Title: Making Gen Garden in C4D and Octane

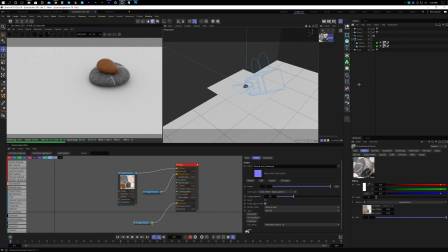4:15 Yeah, we are good.
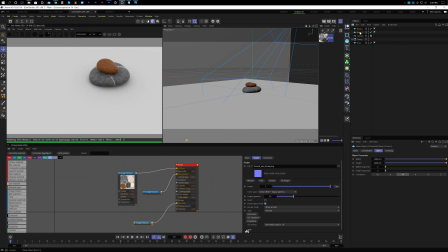We can hide the background planes because that is not so much important.
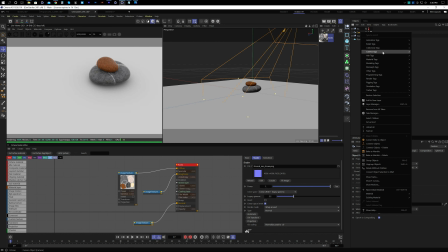4:32 Maybe a little up so that it seems like it is sitting on the ground.
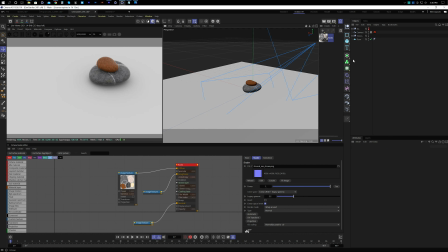4:42 Let's have the Octane camera deck and enable the post-processing.
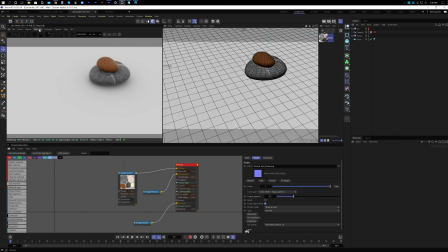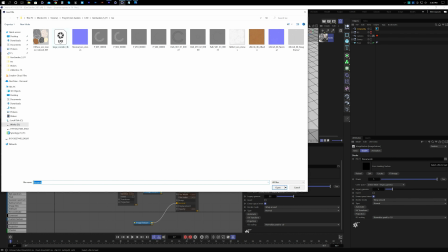4:56 Let's have an HDRI to light our scene. I'm using here
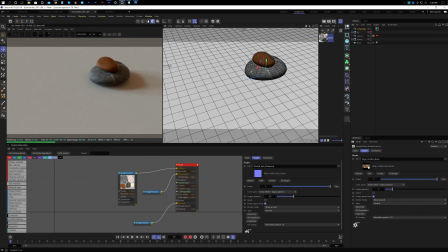indoor HDRI, but you can use different one.
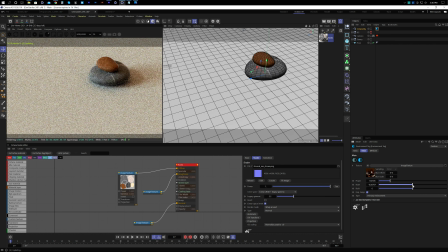5:13 I'm going to have like some little brighter, and we can change the position of this HDRI according to our taste.
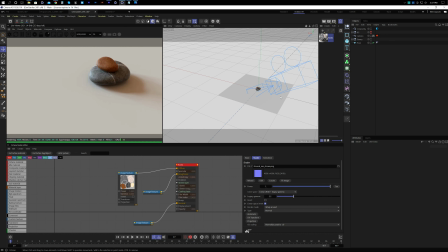5:25 Maybe I want the lighting should be from the left side of the scene, so that's why like I'm setting in this way. Maybe we can put some extra light, some area light, to have some accent over the
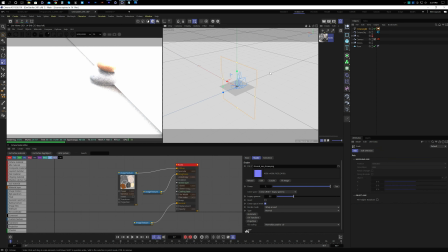5:41 sand and the stone.
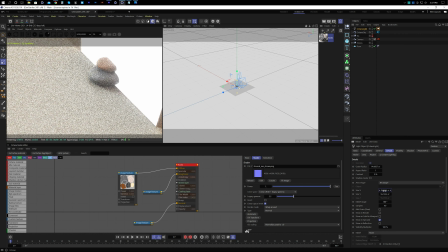5:48 Let's make it smaller.
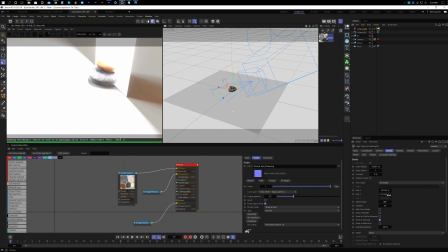Something around 22, 15, 14. Yeah, that's fine.
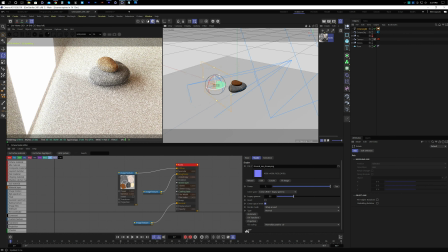6:06 And definitely we need to rotate and reposition.
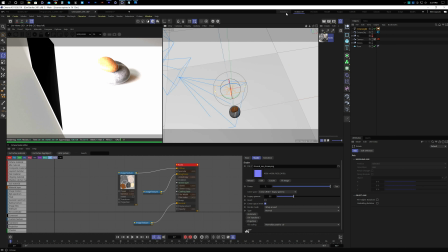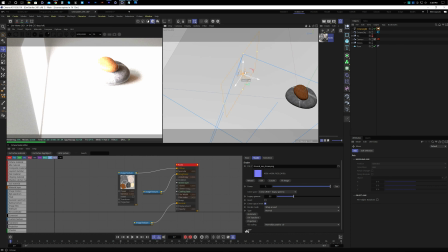6:19 By default the intensity is 100. Definitely we need to decrease it.
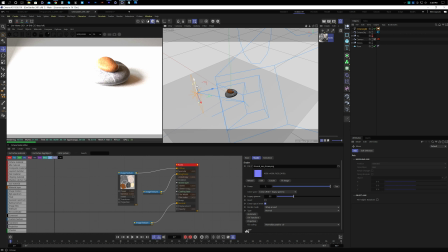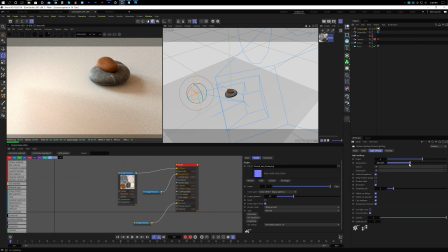6:37 I think around 5 or 6 should work fine. And let's down the temperature to have a reddish color, so that it matches with the sand color a lot.
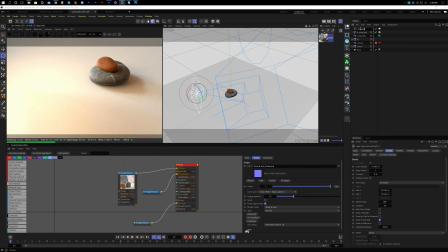6:53 And make another ambient light just to give some ambient to our scene, and this time it will be less powerful, around 1, and
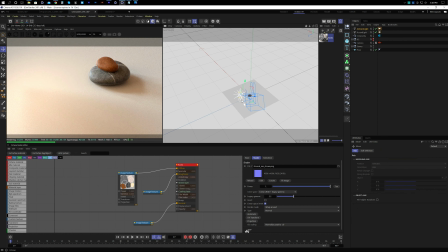7:06 maybe little bluer than the accent light. And let's reposition it.
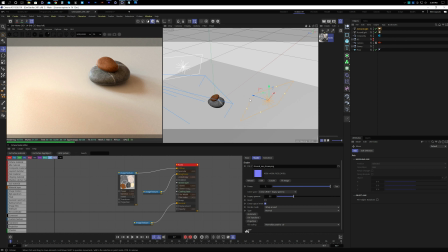7:21 So HDR is doing the main lighting for us, but with the area light we can have some accent or like emphasize over the scene to have the feeling, okay, the light is coming from this direction,
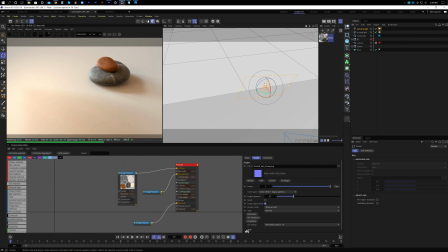7:35 so that it looks much interesting, and it should match with the HDRI shadow. Otherwise it will look weird.
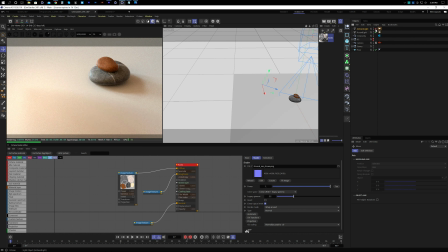7:46 So that's why we put our accent area light the left side, so that shadow comes from the left side. And I really like the shadow on the stone.
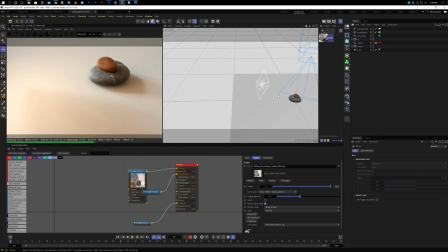8:02 So I think our lighting is basically this. Now we can move to the main part, like the text.